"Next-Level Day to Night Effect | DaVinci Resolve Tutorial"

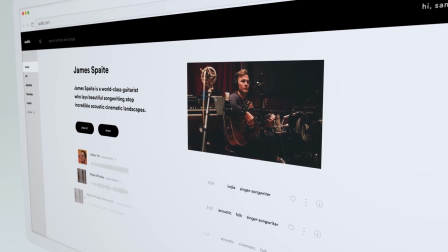[8:17]
I use Audiio for literally every single one of my projects and every single one of my YouTube videos. They have music, sound effects, and cutting edge AI tools that help you save hours of time when finding the right songs. And their music comes from real artists and real people, and it sounds incredible.
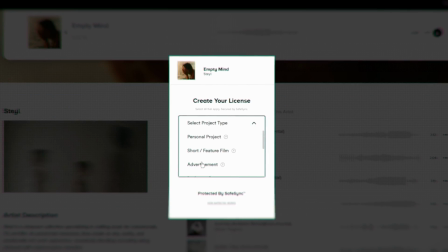[8:35]
And you can use their music for personal or client work, whether that's going on YouTube or Instagram or even TV channels. And they even offer a lifetime subscription for their music, which is just a one-time payment for unlimited downloads.
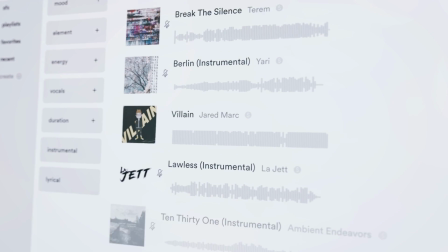[8:48]
Now, if you want to take advantage of all the AI tools they offer, maybe the Pro plan is for you. Now, if you want to get an incredible deal on either the Lifetime plan or the Pro plan, the link is down below in the description. Use my codes and you will get a massive discount. I'd recommend you at least go to their website to check out their music, and if you like it, then maybe Audiio is your next music platform. Okay, now let's go to the warp transition.
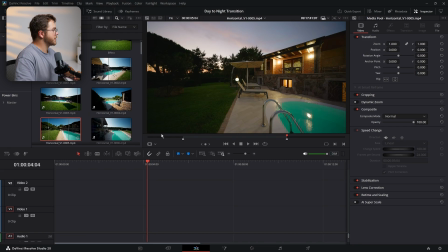[9:12]
So let's grab our day shot first, which is this guy right here. We'll drag that onto the timeline.
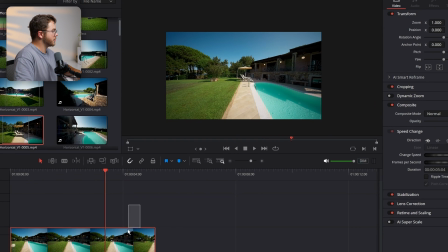[9:18]
I'm just gonna take a look at where I wanna cut it, which is maybe right there. We'll cut that excess off.
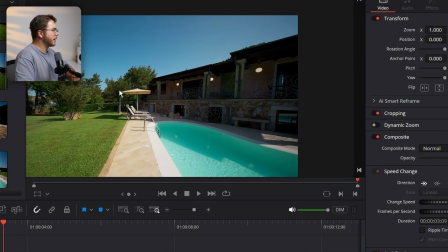[9:23]
And I'm just looking at the frame here, and it looks like I'm sort of halfway through this door on the right side. So let's line up that out point on this other clip here as well.
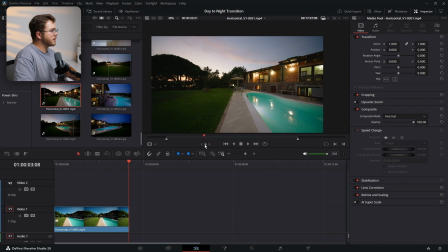[9:31]
So the in point should be sort of right on halfway through that door, maybe right around there.
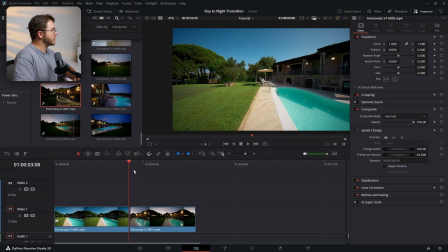[9:36]
Let's set the out. Let's drag that on just like so. So let's take a look. And it's a bit of a rough cut.
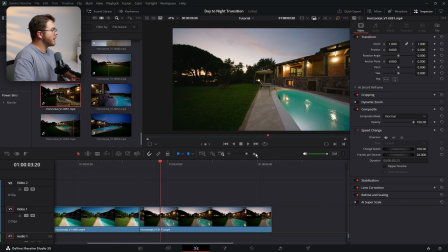[9:41]
It's not as pretty as the first one. But with the warp transition, that's actually perfect because we can just hide those imperfections quite easily.
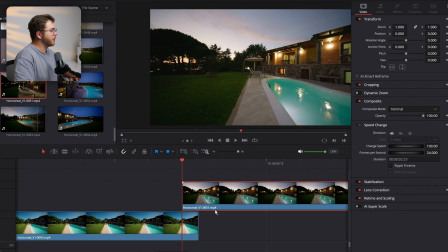[9:49]
But let's still do our due diligence and line it up the best we can. So I'm dragging it over one frame. I'm going to turn the opacity down just like so. And it looks like the umbrellas are roughly the same size.
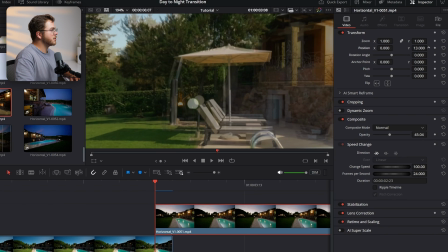[10:00]
So that tells me that I am in the right positioning for the video. So let's just move the umbrella up into place because that is the center of the frame, just like so.
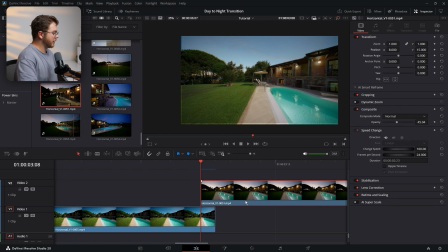[10:08]
And now we've got a pretty good lineup. Now let's take the clip, press Alt and the down key to put it into place.
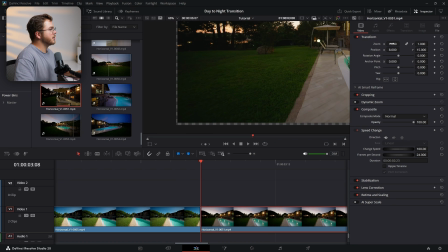[10:14]
Let's turn the opacity back up. And obviously we need to get rid of this transparency. So let's increase the size to 1.03. Let's do the same on the first clip, just like so. And now if we play this back, we've got a pretty smooth transition already.
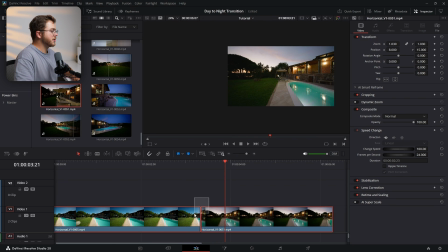[10:29]
They're lining up quite nice. Now, instead of diving into an actual transition for this effect, we're just gonna use an adjustment clip to make it a little bit easier.
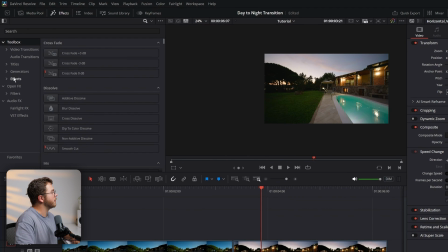[10:37]
So let's go into our toolbox, let's go into effects and add an adjustment clip.
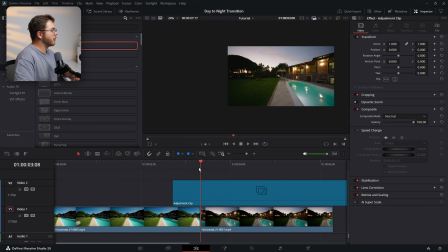[10:41]
I'm gonna hover right over this cut mark right here and I'm gonna go back 12 frames.
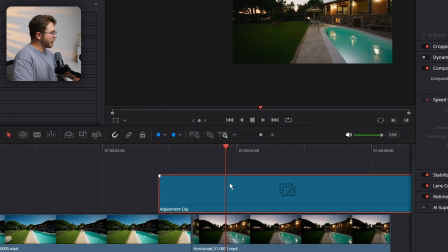[10:46]
And then I'm gonna go forward 12 frames and then I'm gonna cut it. I'm gonna select my adjustment clip, press M on my keyboard.
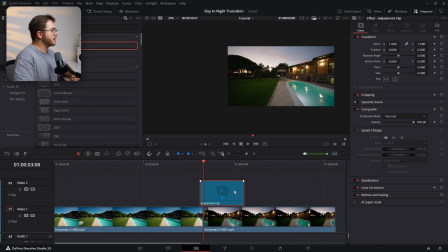[10:53]
That's gonna add a marker. Now, if I ever accidentally move this, I can line it up quite easily.
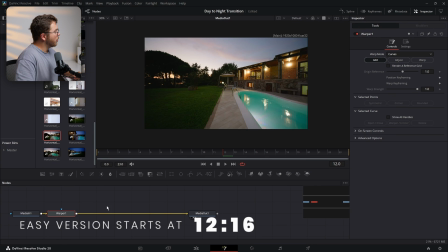[10:57]
Let's go into the Fusion page. Now let's add a warper node. With the warper node added, let's go into the warp mode and change it from curves to points,
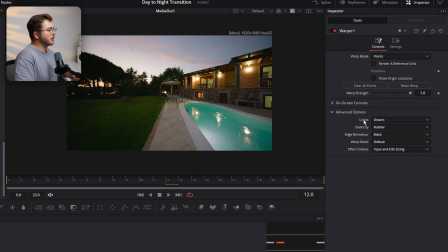[11:06]
and then go into advanced options and change the limits from distant to around the edges.
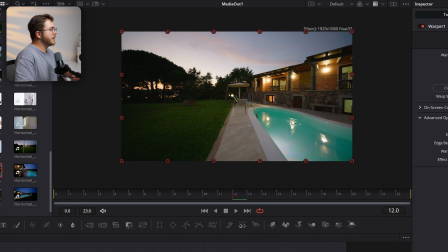[11:12]
This is just pinning the edges. Now I'm gonna take a pin right here and drag it towards the middle. Same thing in the left bottom and the top left and the top right.
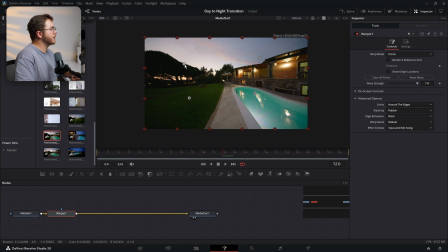[11:21]
And as you can see, I'm sort of just pinching everything to the center of the screen, just like so. And if I slide the warp strength up and down, you can see the pinch effect happening. Now let's animate it.
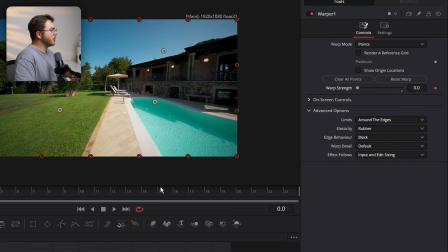[11:32]
So let's go to frame 0, put the warp strength at 0, go to frame 12, which is where our cut happens,
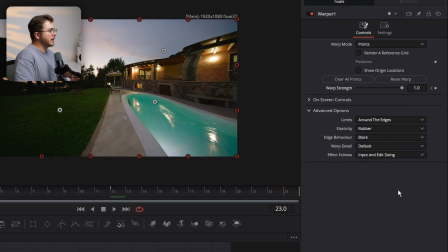[11:38]
put the warp strength at 1, and go to the last frame and put the warp strength back at 0.
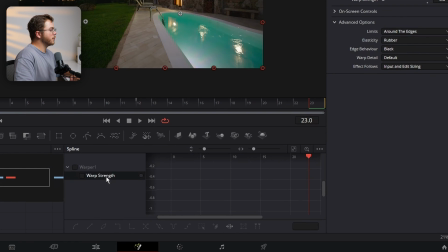[11:44]
Now let's open our spline editor, open warp strength, zoom to fit by selecting this icon. I'm gonna hit Control A to select all the points and hit S. Now with Control selected on my keyboard, I'm gonna grab this spline right here and I'm gonna turn it down so that we're creating a peak right in the middle.
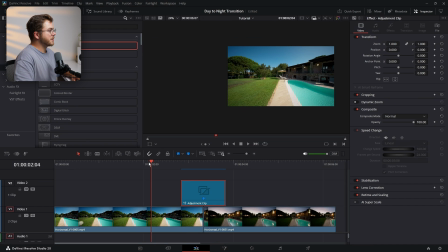[12:01]
This is gonna give it a little bit of a pop effect. Now if we take a look at this back on the edit page, you can see our warp transition works perfectly.
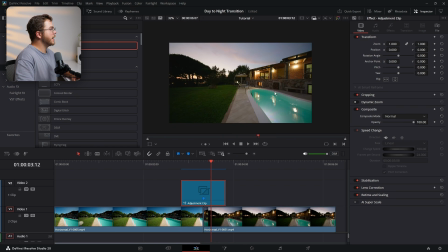[12:09]
So we got a little pop and it goes to the next frame and it hides any imperfections because there's a little bit of movement in the shot. Now this looks really good and it's reusable because you can move this adjustment clip wherever you'd like in your project. But again, partnering with Jake Whip, we've turned this into a preset.